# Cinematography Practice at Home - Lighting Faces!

Today we're going to be talking about a cinematography fundamental, how to light a human face.
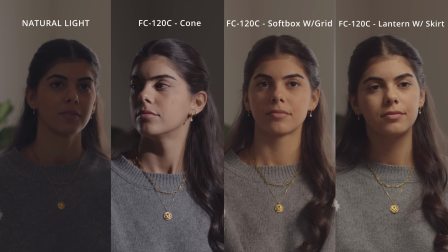0:04 The goal when practicing at home isn't necessarily to create a perfect looking image always.
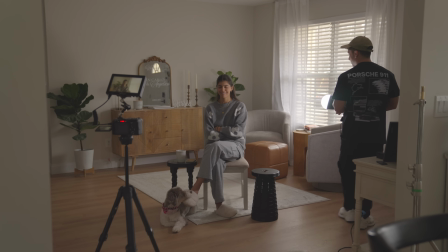0:09 Of course, depending on your goal of the practice, it could be to make a perfect image. But for today, I had no real goal of making a beautiful looking image.
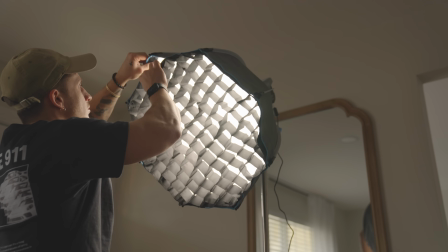0:19 My goal was just to be able to look at different modifiers, different ways of shaping light in order to get a different result on a human face. So the light that I decided to use and showcase today is the Nanlite FC120C RGB Spotlight.
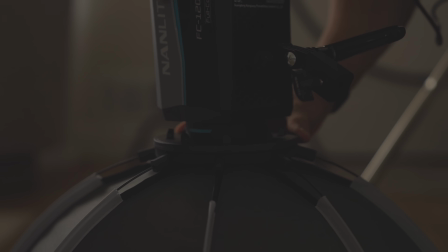0:33 It's an FM mount, which is smaller than Bowen's, but Nanlite also has a bunch of modifiers that are great for this specific light.
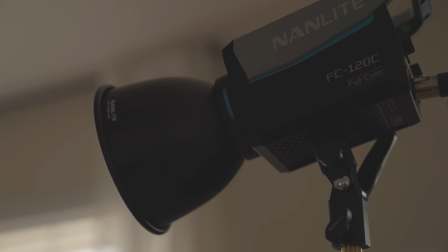0:39 Some of the different modifiers that we used was the standard light cone, we used a light dome,
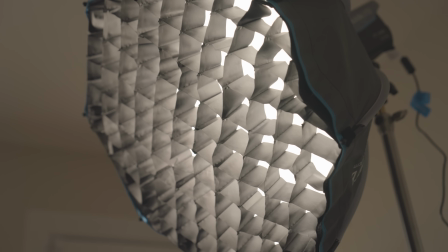0:44 we used a softbox with and without a grid, we also used their lantern softbox. Throughout this video, you see various different types of ways that the human face could look depending on how it is lit. A lot of the different examples that you'll see maybe don't tend to look very or drastically different, but there might be one thing here that looks a little different. One shadow feels a little bit softer. Maybe it doesn't hit the background as much. So as we go through some of these examples, pay attention to some of the details in the background, the shadows, maybe the foreground, the difference in light level from the foreground to the background. Those are the things you're going to want to look for, especially when looking at some of the different modifiers and different techniques used to light her face.
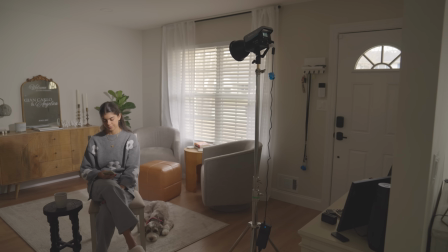1:24 So the setup that I have here is in my living room.
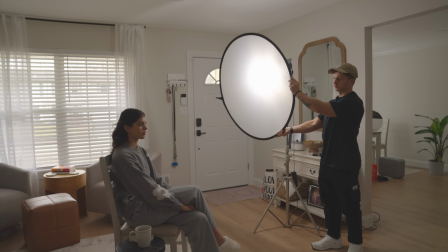1:26 It could kind of look like an interview setup, which is maybe the intention, but it was just to create a very simple approach using a window as sort of that motivating light and where I wanted to sort of key from.
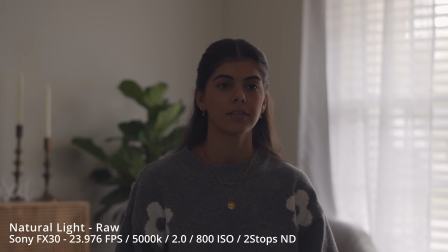1:35 Starting off, no lights, nothing at all, just as natural as we can get. Obviously, you know her face is pretty much in the shadows here, which is understandable. So adding a bounce card with no real light hitting it won't do too much,
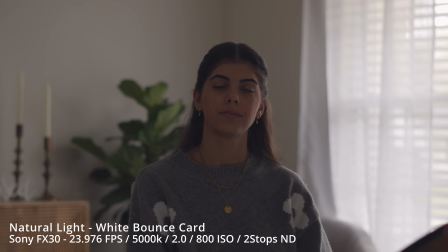1:49 but you'll notice that maybe there is a little bit of level bump, especially when it comes to the fill side. If you have natural ambient light and the only thing you have is a bounce, this is what you might be able to get as a result.
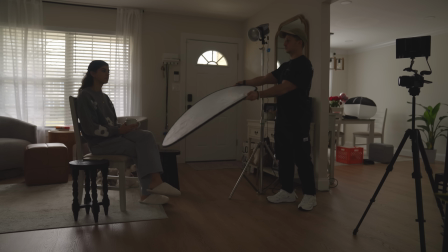2:00 Inherently, anytime you bounce ambient light off of white compared to any other color, you're going to get a return. White will emit light regardless. You'll see on the left side of frame, I kind of go in and out with the negative.
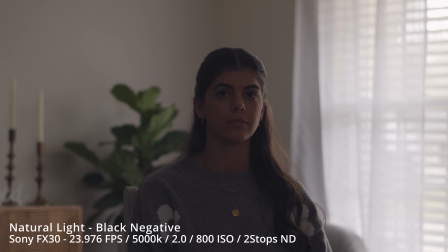2:12 You'll see the contrast levels change as I push it in and out. Adding neg and adding contrast is definitely a fundamental to cinematography and lighting for a human face. Alright, so starting off with lighting, I only used one light again, and I used a light stand that is fairly affordable that you can find on Amazon.
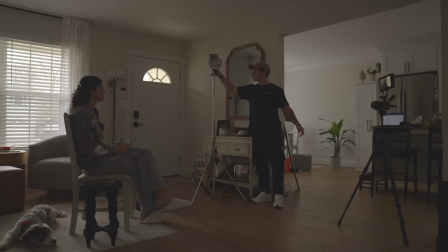2:27 You know, I have C-stands at home, but I didn't want to use them because I wanted to show that you could still light with a normal,
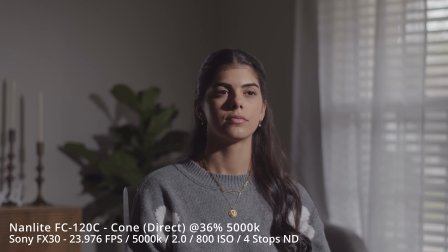2:33 $80 light stand that you could find on Amazon. I have it about 3/4 from her face, a little bit higher up, tilted down, to give a little bit of a Rembrandt triangle, but all the light is being motivated from that window. Obviously, you could tell it's way too harsh compared to the soft light from the window,
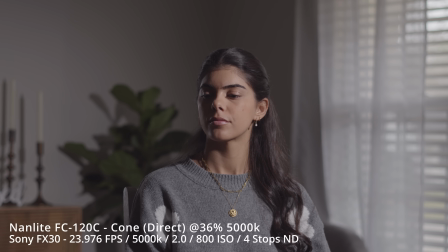2:50 but this is what a human face could look like when you shine a direct hard light at it from probably about 4 or 5 feet away.
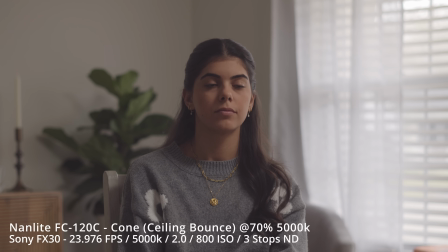2:58 Next, we have a ceiling bounce. So the same exact light with the cone bouncing into the ceiling. Now, normally when I do ceiling bounces, I like to bounce from the key side.
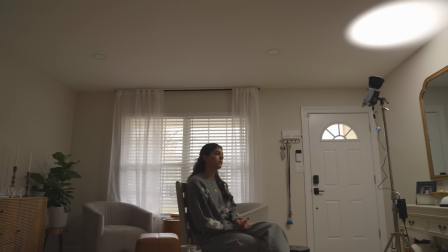3:06 A lot of the times people tend to bounce from wherever because they think it's just sort of like a general ambient, light, which is fair.
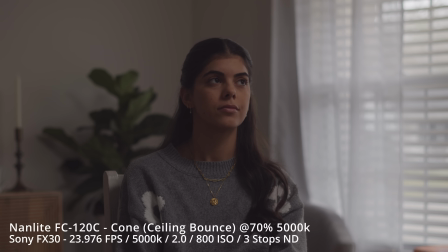3:15 But when I want to bounce and kind of use that as maybe an additional key or a wrap, I always want to do it from the key side.
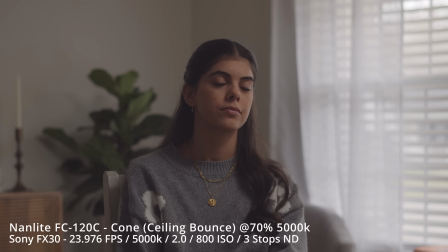3:22 You'll notice that this scene in particular is definitely a little bit flatter. There's not as much contrast, but it looks nice. It looks nice and soft. And if anything, maybe I would have bumped the level up a little bit more on the light.
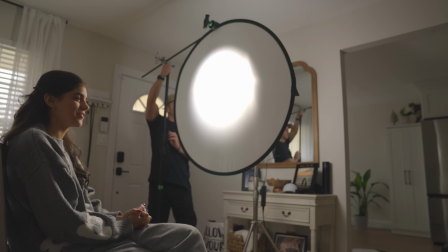3:33 501 reflector kits are a must to have in your kit or just have at home to play around with. You could have the neg, you could have gold, silver, diffusion, white bounce. There's so many different options that you could have.
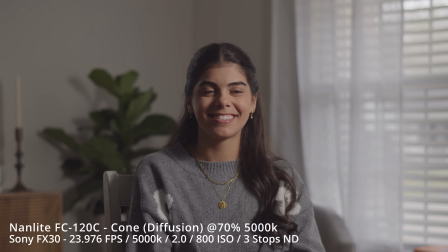3:43 I use the 501 diffusion here to showcase what it looks like to have a hard light emit through a thicker diffusion. As you'll notice, this one is definitely the most flattering out of the ones that I've showed so far. And the reason is because you definitely get a good punch of light, but it is softened. It is cut down.
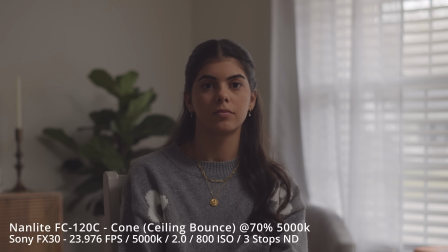3:59 Some of that harshness and ugliness is definitely not there anymore.